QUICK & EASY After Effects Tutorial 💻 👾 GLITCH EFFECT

Hello, fellow editors. My name is Marina Bruno, and I'm a filmmaker. I've written, directed, produced, and edited a ton of short films, which you could watch all on my YouTube channel, Wondering Pictures. I do all different types of genres of short films, and I've been filmmaking pretty much my entire life. And I've used Adobe for every single one of my films. Today, I'm gonna show you how I used After Effects to add some extra personalized special effects for my own remixed version of the Terminator Dark Fate movie trailer.
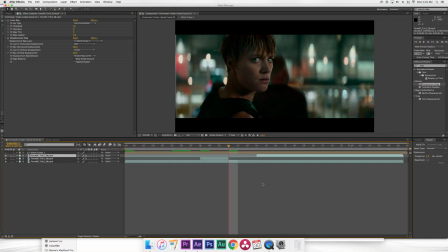0:28 Okay, so here we have opened After Effects. The effect I want to do for today is a selected glitch out effect on the actress here. So to do this, it gives it a really cool look and it's actually really simple to do.
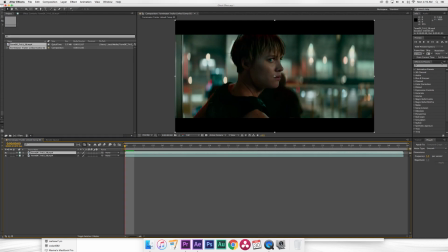0:38 Okay, so first I open up my project, then I duplicate the layer by clicking Command D. Then I'm going to go over to Effects and Presets and type in Luma Key, drag that to the top layer. Then I'm going to turn off the bottom layer just for now. Then on Luma Key on Key Type, I'm going to select Key Out Brighter.
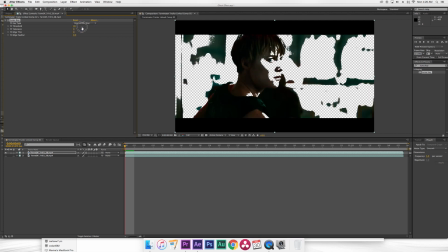0:52 Then I'm just going to drag the threshold until it's mostly selecting out the actress and removing most of the background. So to make this a little bit more seamless, I'm just going to use the pen tool and create a mask around the actress.
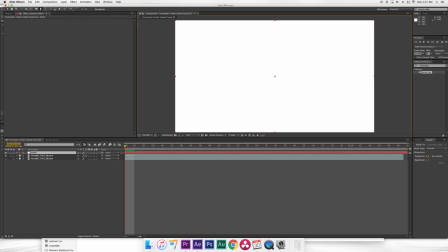1:02 Then I'm going to go to layer, new, solid. I'm going to name this glitch. Then I'm going to go to effects and presets, type in fractal noise, bring that to my glitch layer.
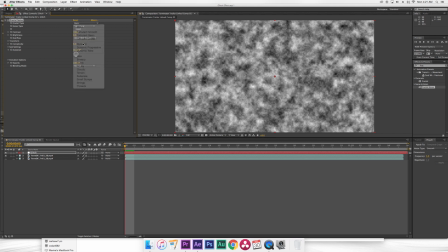1:10 Then under fractal type, I'm going to select dynamic. Then under noise type, I'm going to select block. And this is just going to give it a more digital effect. Then under transform, I'm going to unselect uniform scaling, bring the scale width all the way up to 1200.
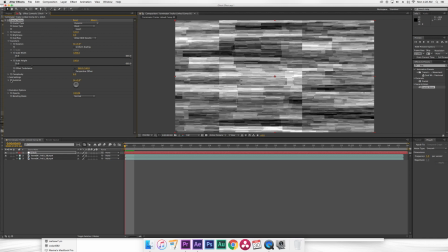1:23 This just basically stretches out the layer. Then for evolution, I'm going to put a keyframe from the beginning. Then at the end of the composition, I'm going to put another keyframe, but this time I'm going to type in 50.
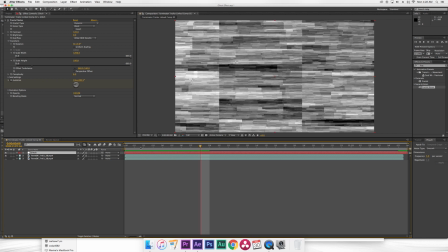1:33 What this does basically is give the glitching a lot of random movement throughout the clip.
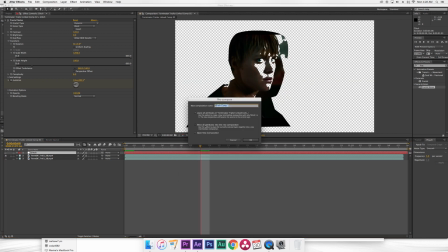1:36 Then I'm going to select the clip, click pre-compose, then I'm going to select move all attributes into the new composition. Then I'm going to go back to effects and presets and type in displacement map, bring that again to my first layer, and then in the drop-down menu, I'm going to select glitch comp.
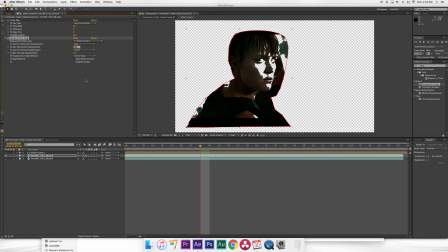1:51 Then for max horizontal displacement, I'm going to set it to 60. And then for max vertical displacement, I'm going to set it to 60 as well. Then set this drop-down menu to stretch map to fit. Then I'm going to turn back on the bottom layer.
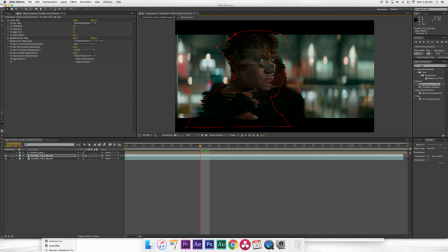2:03 So as you can see, the actress here is selected and glitched out in a really cool way. The background is perfectly normal, but she's just selected and glitched out. Then I want to have an effect where the glitch comes on and off very sporadically. So I'm going to cut up the top layer only when I want the glitch effect to appear.
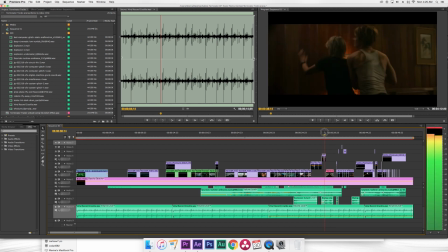2:18 And there you go. It looks pretty cool.
Almost human.
And there you go. That's pretty much it. What I love about After Effects is that it's literally a limitless tool that lets you create anything that you can imagine. Remember guys, to enter the contest, be sure to register on the website. I can't wait to see what you create for the Terminator Create Your Fate trailer remix contest. Good luck, filmmakers.